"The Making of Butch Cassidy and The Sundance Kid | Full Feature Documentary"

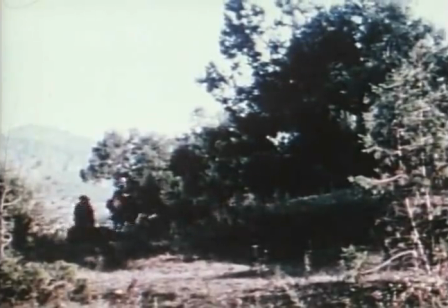[25:03]
The Bolivian bank-robbing montage was the third of our musical interludes. Actually, we have less than 12 minutes of music in the whole picture.
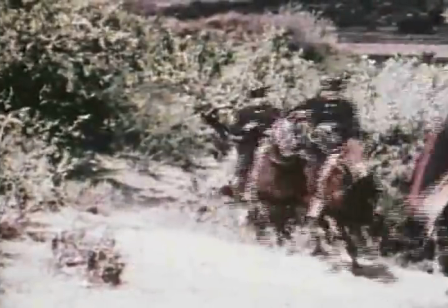[25:11]
I don't like scoring dialogue scenes, and we didn't, except in one instance of the campfire scene, Winnetta leaves.
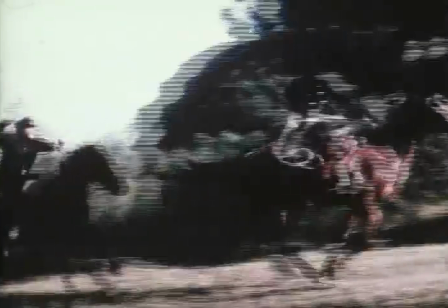[25:18]
All of the rest of the music in the picture was in these musical sequences.
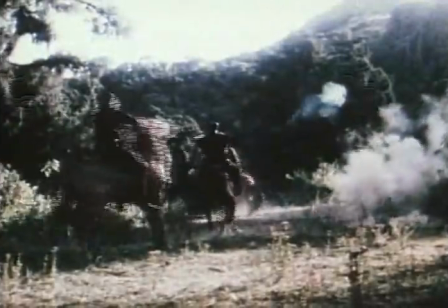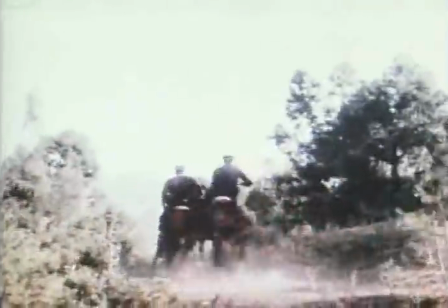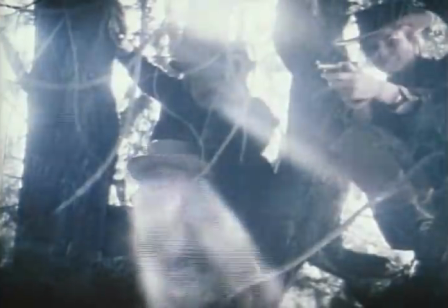[25:33] Isn't that a pretty sight?
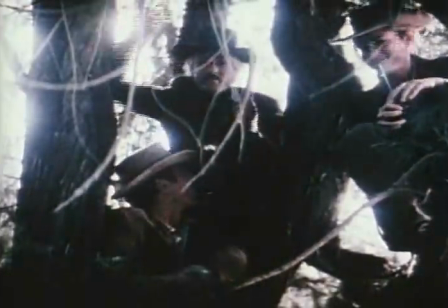[25:38] Well, we're back in business, boys and girls, just like the old days.
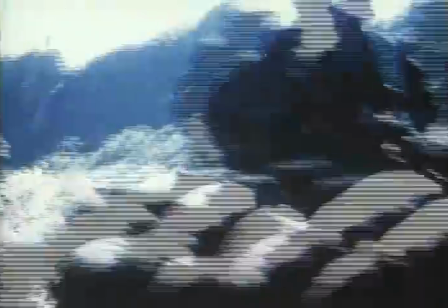[25:42]
Bert Bacharach scored the film, and we made a deliberate decision to go with a semi-modern sound, despite the fact that we were playing in period.
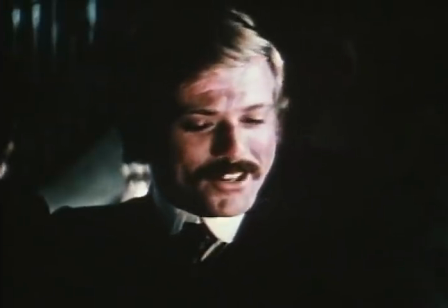[25:50]
The picture was designed for a contemporary feel. The characters are modern rather than traditional in approach and temperament.
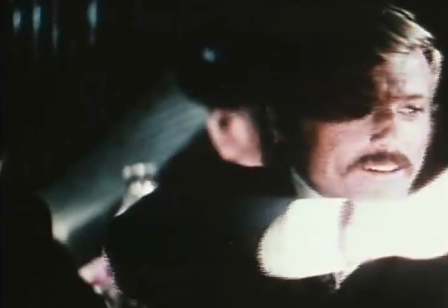[25:57]
And Bill's dialogue, where it isn't actually anachronistic,
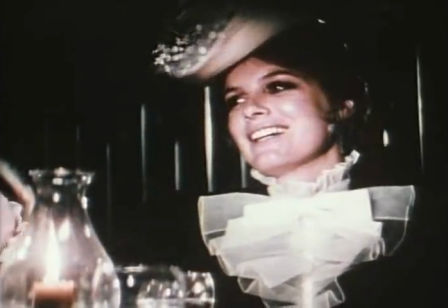[26:01]
has a very contemporary rhythm and sound to it, and we didn't want a traditional Western score.
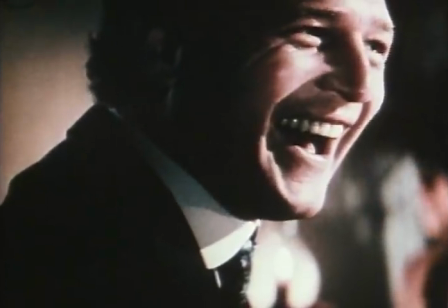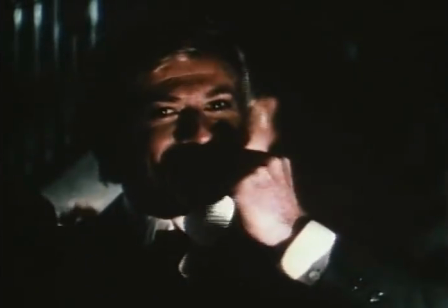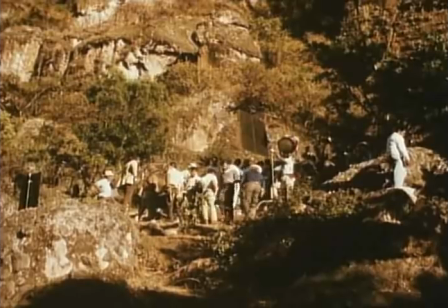[26:18]
We had a hell of a time finding the location for the bloodbath sequence. We finally found this spot just outside Teppit's Land.
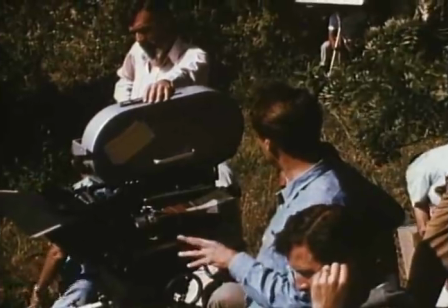[26:25]
It suited my staging needs okay, but Connie didn't like it because it was in pretty flat light most of the time.
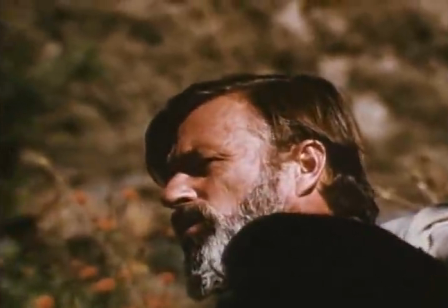[26:31]
And on top of that, the mounds cast deep shadows in the morning and evening, so our shooting time was cut down.
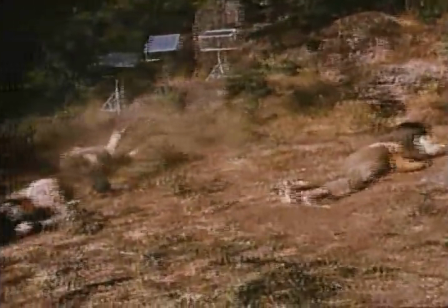[26:37]
Occasionally, a director can fuck himself up by reaching for an unusual effect at the expense of a scene.
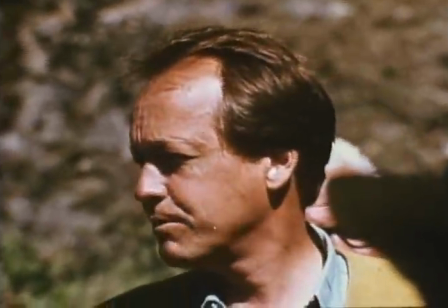[26:43]
My original concept for the bloodbath scene was quite a lot different from the way it turned out.
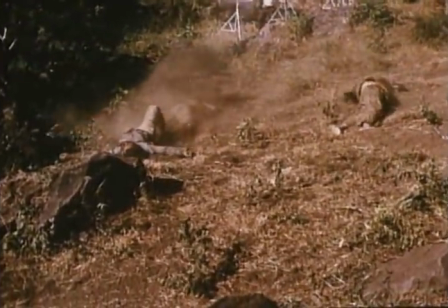[26:48] Slow motion camera, four times normal, undercrank camera.
The point of the whole scene, of course, is the effect that the massacre has on the guys, and particularly on Butch,
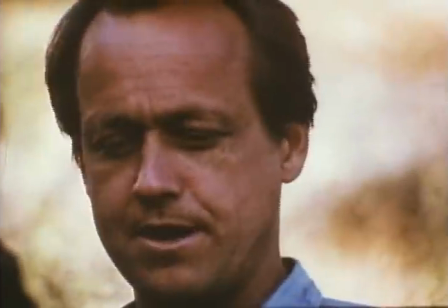[26:56]
and the ironic fact that in going straight, he's had to kill, which is something he never had to do as an outlaw.
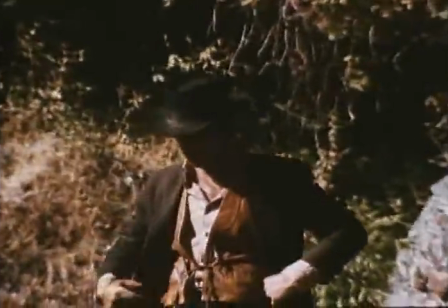[27:05]
I wanted to achieve a very special effect in the killing.
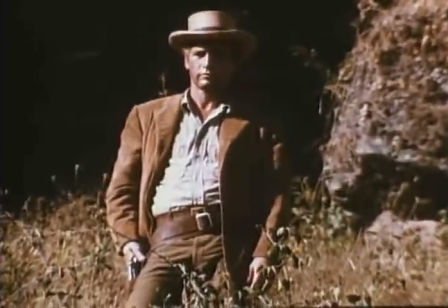[27:08]
I wanted to have the bandits hit and fall in a series of overlapping images in which they'd seem to be falling out of themselves.
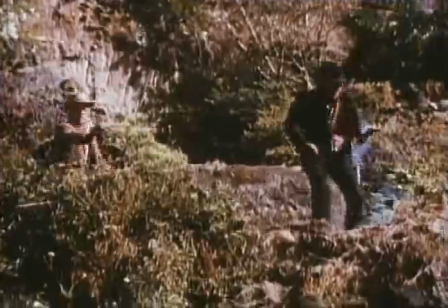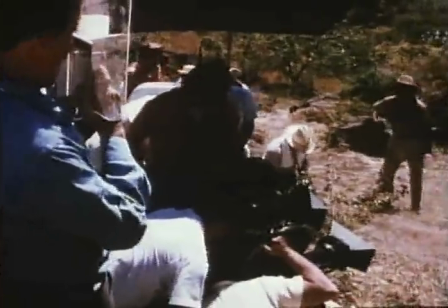[27:24]
I got that effect by lining up two cameras on the same angle, over-cranking one and under-cranking the other.
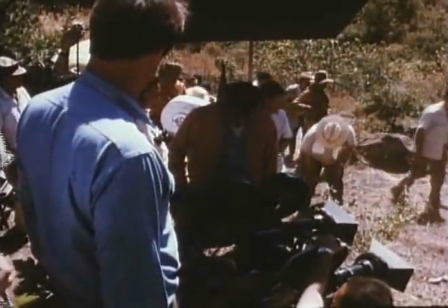[27:30]
And when I had them all put together optically, it was really a fantastic effect, but unfortunately, it was utterly wrong for the scene.
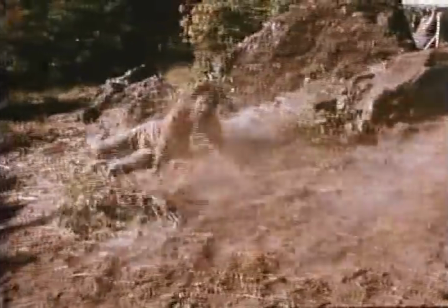[27:37]
It became balletic and beautiful, but not in the least horrifying.
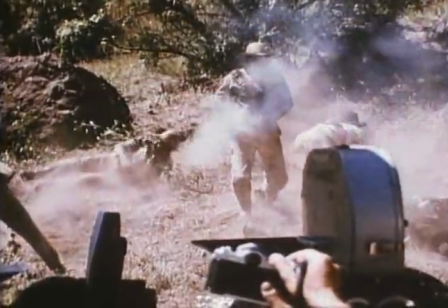[27:41]
Since basically I think a director's obligation is to make a scene work and not his effects, I threw it out and just used the slow-motion dying.
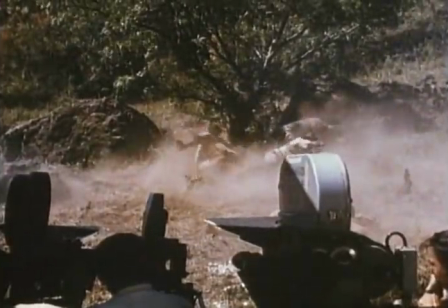[27:50]
I wasn't particularly happy with that just by itself because it's become a cliché to shoot death in that manner,
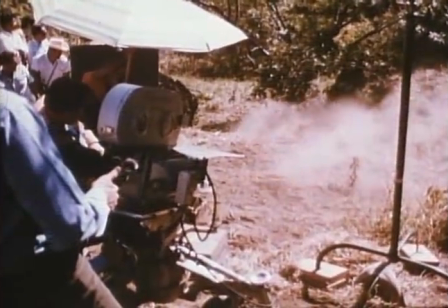[27:56]
but at least it made the point of the scene better than the more spectacular version, and I had no choice.
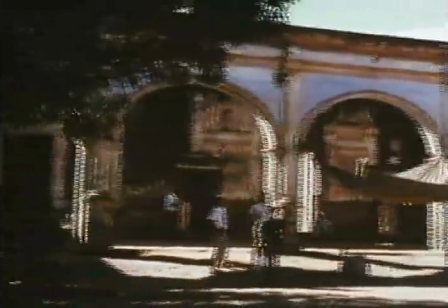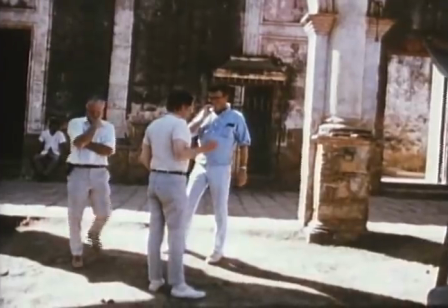[28:06]
Most of the time I go into a sequence knowing generally what I want in staging and setups, but still keeping as fluid as possible.
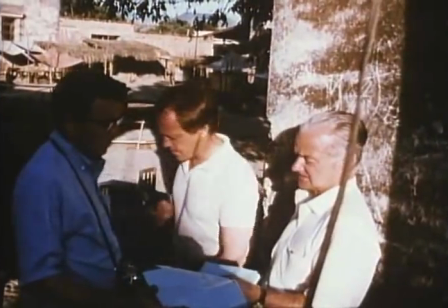[28:14]
But in a complicated action sequence, such as our shootout here in the end,
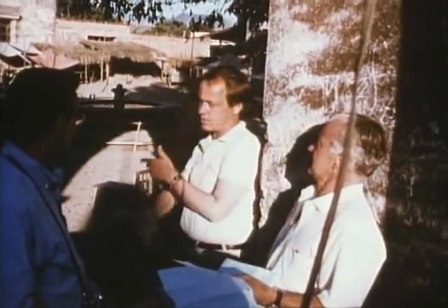[28:18]
I think you have to work it out very specifically in action and camera angles, or you'll get hopelessly messed up in the cutting room later on.
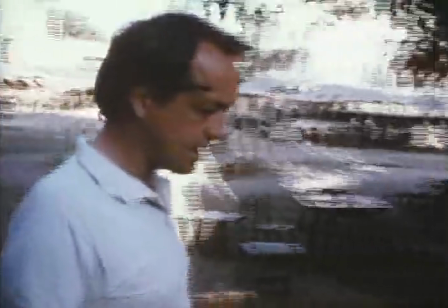[28:27]
I spent the Sunday before we shot this scene out on the location along with our second unit director, Mickey Moore,
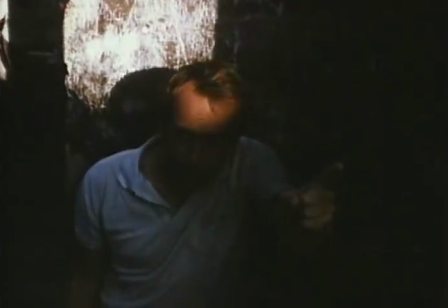[28:33]
and our art director, Phil Jeffries, planning the staging and the camera angles shot for shot.
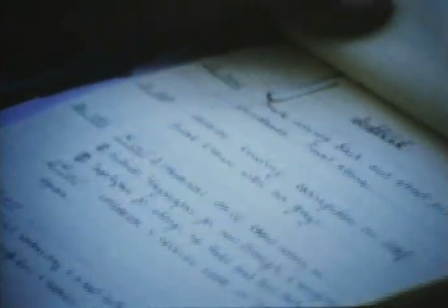[28:39]
As we worked our way through it, I also wrote down the cutting pattern I planned to use later in the editing room,
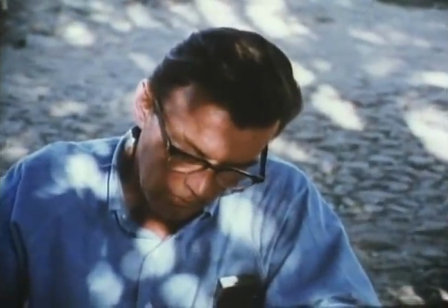[28:45]
and Phil drew out a visual continuity guide for camera position and for moves.
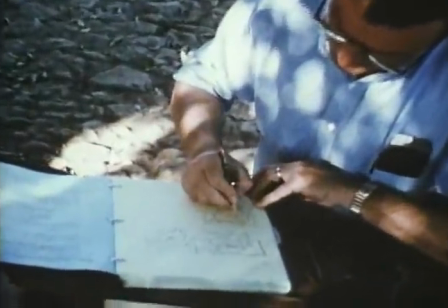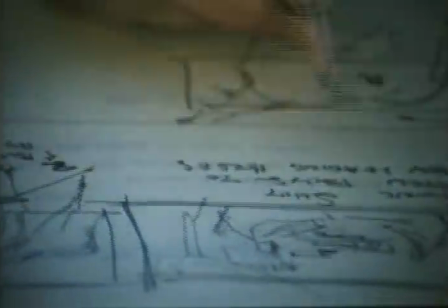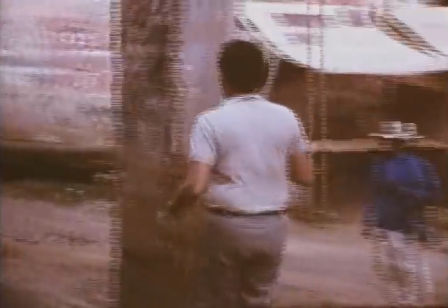[29:01]
The actual historical location where Butch and Sundance shot it out with the
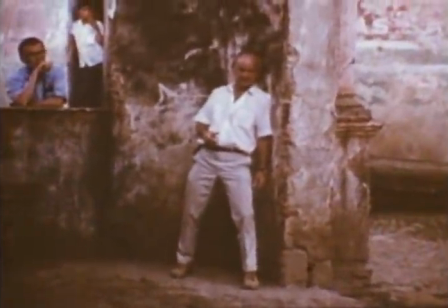[29:06]
Bolivian cavalry was a much more confined location than the one we actually picked here.